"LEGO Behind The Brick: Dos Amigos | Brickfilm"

Welcome back to another Behind the Brick. This time, Dos Amigos, the second chapter of Outlaw Canyon.
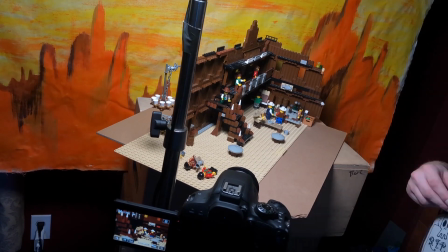[0:15]
This is a really exciting film that we got to work on because it really covered that classic Western saloon brawl.
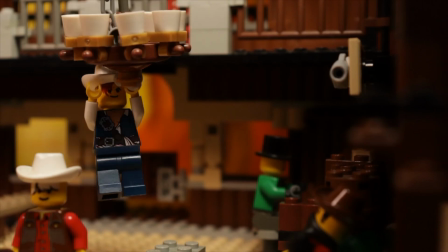[0:23]
So we got to do things like breakaway tables, using the chandelier, broken bottles, people getting thrown out windows, a lot of fun stuff that really created that feel of the Western genre. Now you might be wondering, how can you do some breakaway things? Well, it's easy. You either utilize and make things like a chair that can break away into pieces,
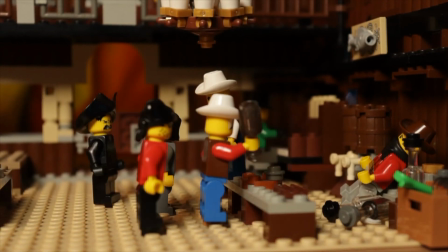[0:50]
so during your animation you can have it shatter and break apart. But say for instance a bottle, you can use small dots or small square pieces to actually
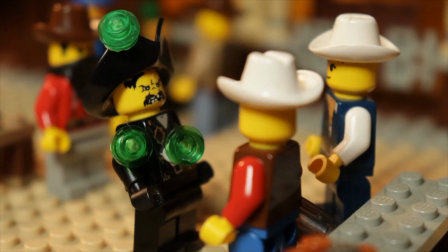[1:00]
accentuate and create the illusion of glass and pieces as that bottle breaks.
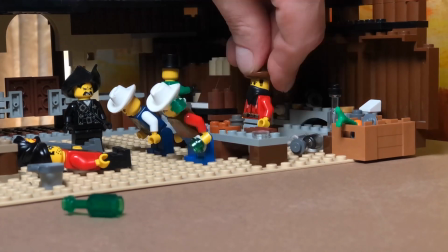[1:06]
So replacing them frame by frame and spreading them out as if that bottle is exploding is a great way to add some realism to any brawl or fight scene.
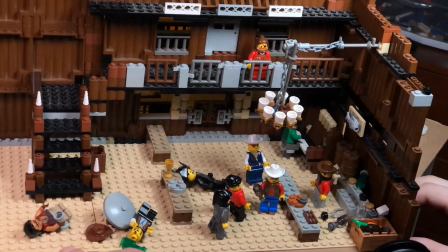[1:20]
One thing you might want to listen to in this film is the sound. There are some Easter eggs throughout all of our stop motion films.
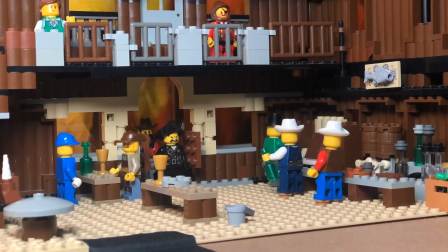[1:28]
We like to pay homage to things that inspire us, whether that's literal people,
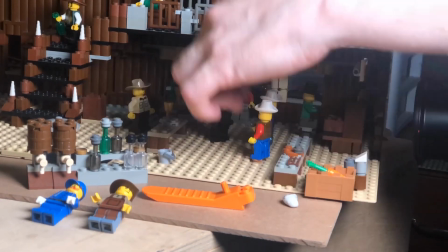[1:33]
movies, television, theater, animation, the sky's the limits.
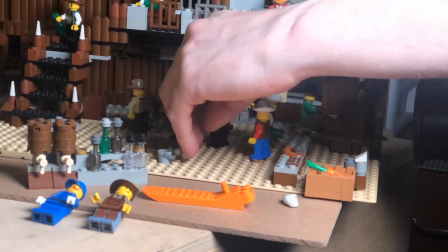[1:38]
So you may hear or see something that's familiar. Likewise, we like to use some of those Easter eggs to cross our universe over to tell multiple stories within the same realm.
Carrot.
One technique you can easily use is to make a character appear either behind a window,
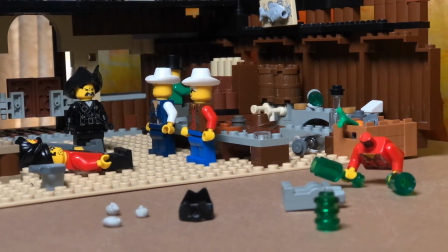[1:57]
door, or countertop is actually assembling them piece by piece.
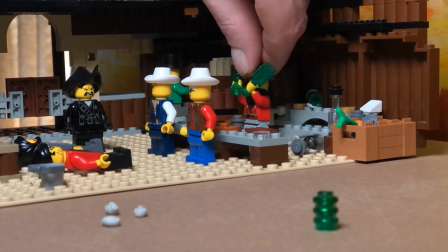[2:01]
And what I mean by that is first the head, then the body, then the legs. It'll just come straight up and kind of appear almost like an elevator effect. So a really neat technique that you can use as well.
Ooh.
In some of our other Behind the Brick, particularly the Immortal Kombat Behind the Brick, we talk about CGI and overlaying graphics. This short film, we actually utilize some of that as well. When he throws the hat up at the balcony, it was actually easier to use a CGI toss. So you'll notice there is a physical hat, but at a certain point it disappears within the frame,
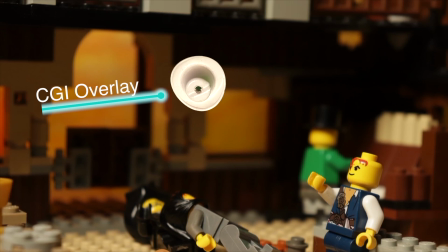[2:38]
and then we use a CGI or computer generated hat. Once it hits the balcony and shatters it and makes the guy fall, we go back to that physical effect.
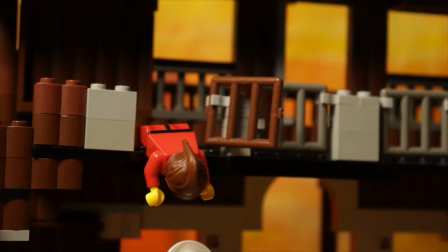[2:49]
So again, using that overlay, digital, and physical effects to really create a realistic motion and help us on
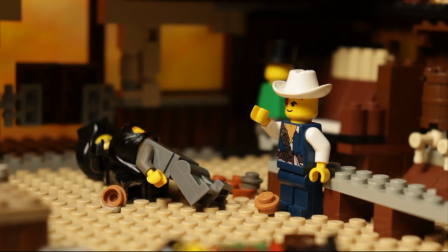[2:57]
the animation side to make it a little easier. Whoa! One thing we love to utilize is suspense, because of course in old thriller movies and suspense movies like that of Alfred Hitchcock, that is a key part of storytelling. Building that suspense to build people to a climax is really important to not only keep people involved, but also tell your story in a compelling way.
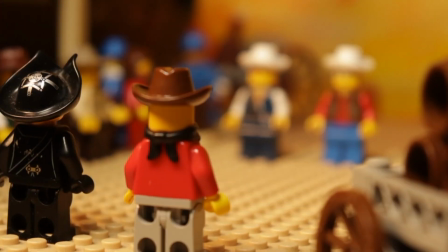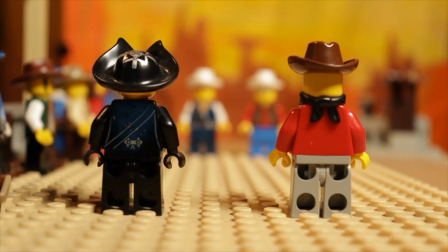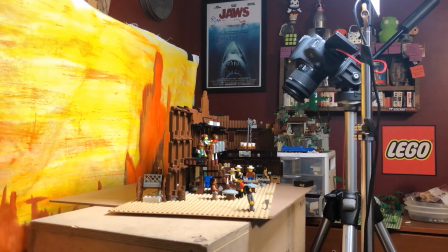[3:33]
One thing this Brickfilm has, as well as many of our other ones, is a custom soundtrack. So our good friend and musician Cameron Griffith hooked us up with a custom score for this film specifically,
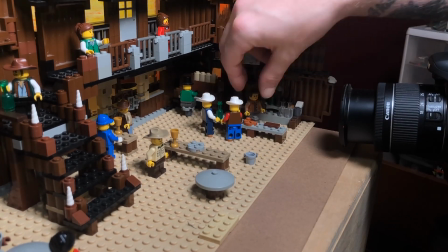[3:44]
and it really brings it alive and gives it that unique sound of Western appeal.
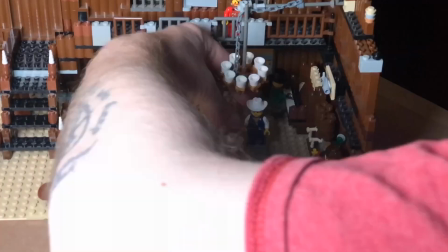[3:50]
Now that is very important to us, is supporting other artists, because of course if you're supporting other artists and then they're supporting your work, you're just gonna grow together.
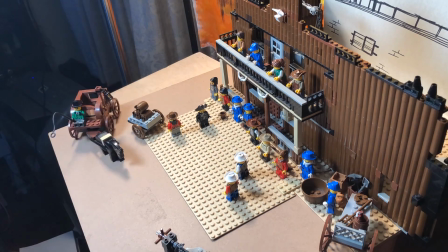[4:02]
If you're making your own brick films, you're gonna find some techniques that you like to use that you might be particularly good at animating. Don't be afraid to utilize those.
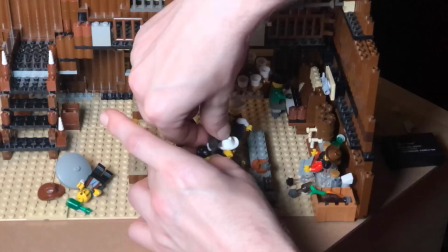[4:10]
It's gonna create a style for your films, but also don't be afraid to evolve them and progress upon them.